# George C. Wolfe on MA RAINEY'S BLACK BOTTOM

One of the things that was interesting about Levy was that he had extraordinary charm,
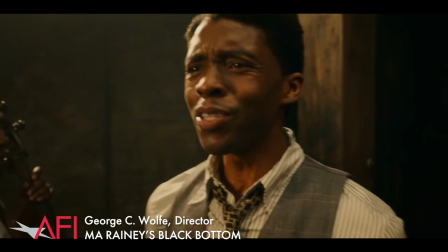[0:11]
intelligence, talent, could convince people to follow him, was easily antagonistic, and all of those weapons were going on.
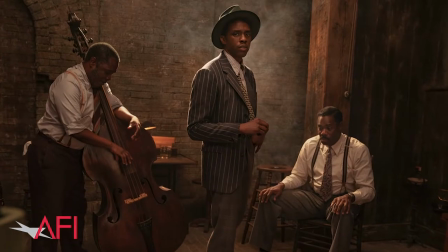[0:20]
But inside of him, he was a person of trauma, because he witnessed two incredible,
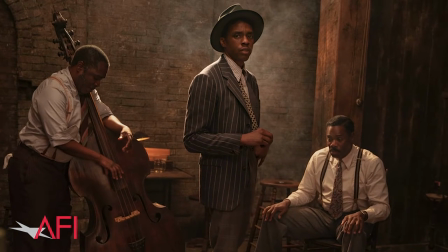[0:26]
he witnessed one and learned about the other, of two very violent things that happened when he was very young,
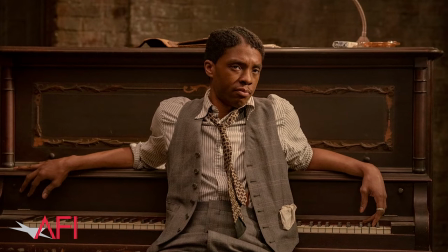[0:32]
which left him without any equipment to process that. So all of his strengths that he's evolved as a human being are built on top of damage. They aren't coming from a place of security or love or confidence. They are piled on top of trauma that he has not recovered from, nor could he in many respects recover from, because it happened before he had any equipment it happened to him when he was a very vulnerable
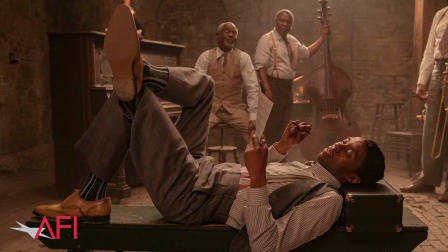[1:00]
still being formed human being and also one of the dynamics that i think was at
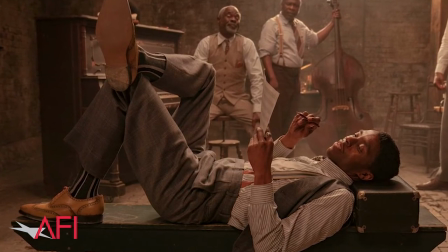[1:06]
play with him was this belief that what he knew which is i think very common when you're in your 20s you know and even though the character is 32 you know is this belief that what you know is enough when you go charging forward believing that you know enough
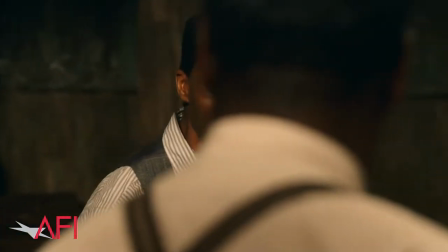[1:27]
to get you in and out of every single situation so you go forth boldly
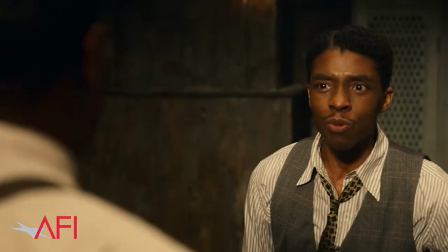[1:32]
and with this exaggerated sense of confidence you know believing that you have it all and so therefore when you are in the presence of people who have information and
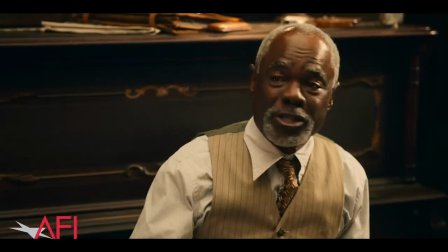[1:42]
you are feeling incredibly exaggeratedly confident that you think you have enough what ends up happening is that you push away in from me.
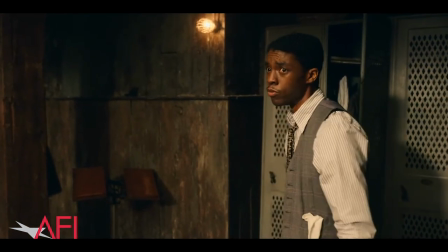[1:50] Y'all back up and leave Levy alone. Oh, come on, Levy. We was all just having fun.
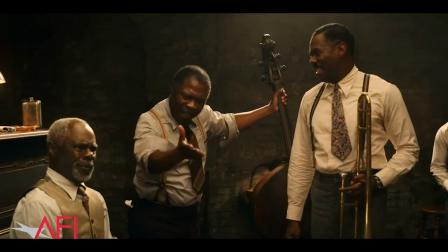[1:55] Toledo ain't said nothing about you. He ain't said about me. You just taking it all wrong. He ain't meant nothing about Levy.
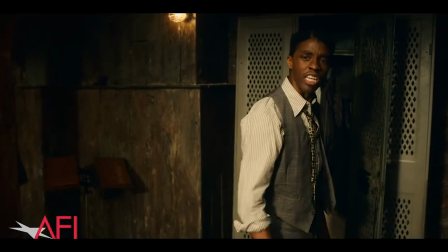[2:00] Levy got to be Levy. He don't need nobody messing with him about the white.
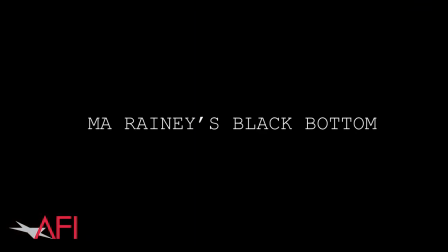In the play script, the whole first act is based on the guys. is the guy sitting in the room telling unbelievably, incredibly brilliant, brilliant stories for literally an hour before Ma shows up. The film is Ma Rainey's Black Bottom. So I want to get to her right away. I want to get to her right away so we know exactly who we're dealing with. I want to understand as soon as possible, preferably without any dialogue. Exactly.
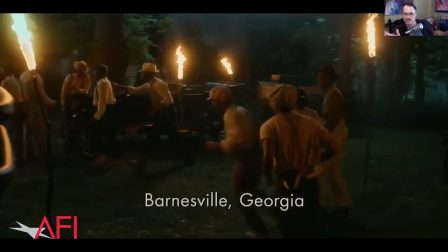[2:41]
I'm going to play this with the sound down. You can talk through this because I think it's such a brilliant way to start. you show you could go ahead and talk about two guys running through the woods and we realized they're coming
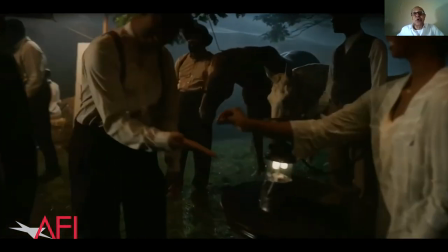[2:50]
to this lineup and they're going inside this is a crucial moment because you see black hands putting coins in
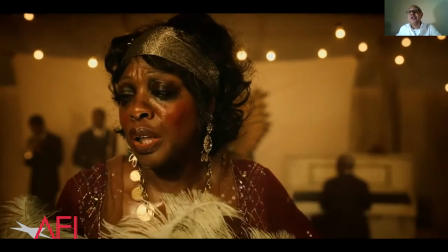[2:57]
other black teams so it's instantly clear to us that ma is in charge that a black person is in charge versus the dynamic of
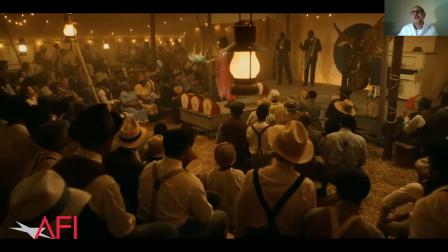[3:05]
her confronting the white power structure chicago which she must deal with if she's going to record and you show the range of shows right this is a tent show
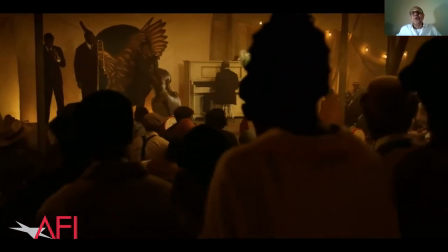[3:13]
and then you're gonna yeah exactly and also one of the things that's very interesting about
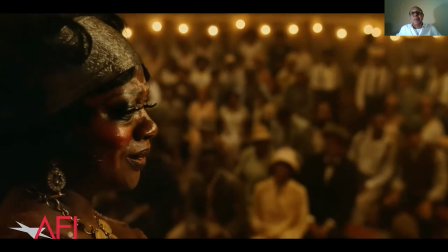[3:18]
this is i wanted to film this as if it was a preacher and
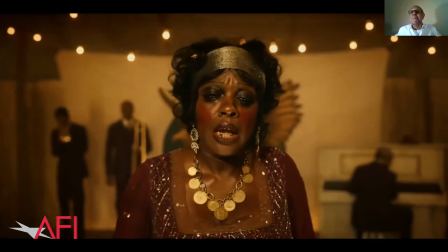[3:22]
their congregation so that there is an incredible degree of intimacy between ma and her people because they are coming to hear her voice her
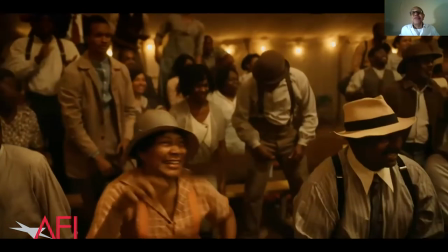[3:31]
voice is their story told in song we also had this day we have the most brilliant extras i've ever seen in my entire life from
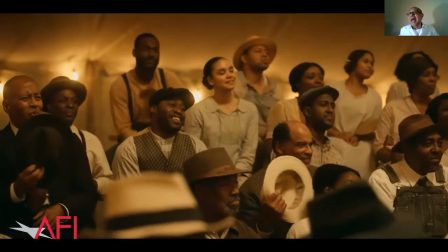[3:39]
the second viola came on stage they started screaming i don't know if it was how to get away with murder or any of her other things this woman
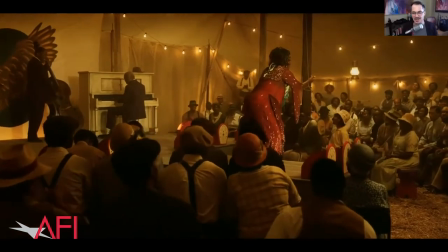[3:47]
was 97 years old and i was in love with her um but so it feels like a religious experience it feels like church exactly what it's exactly that
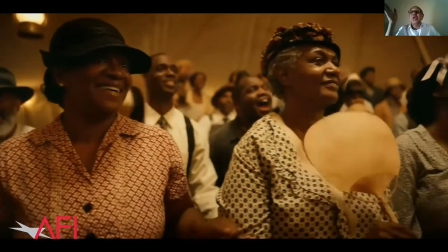[3:55]
was the exactly desired dynamic because then when you cut to and then we have then when you cut to chicago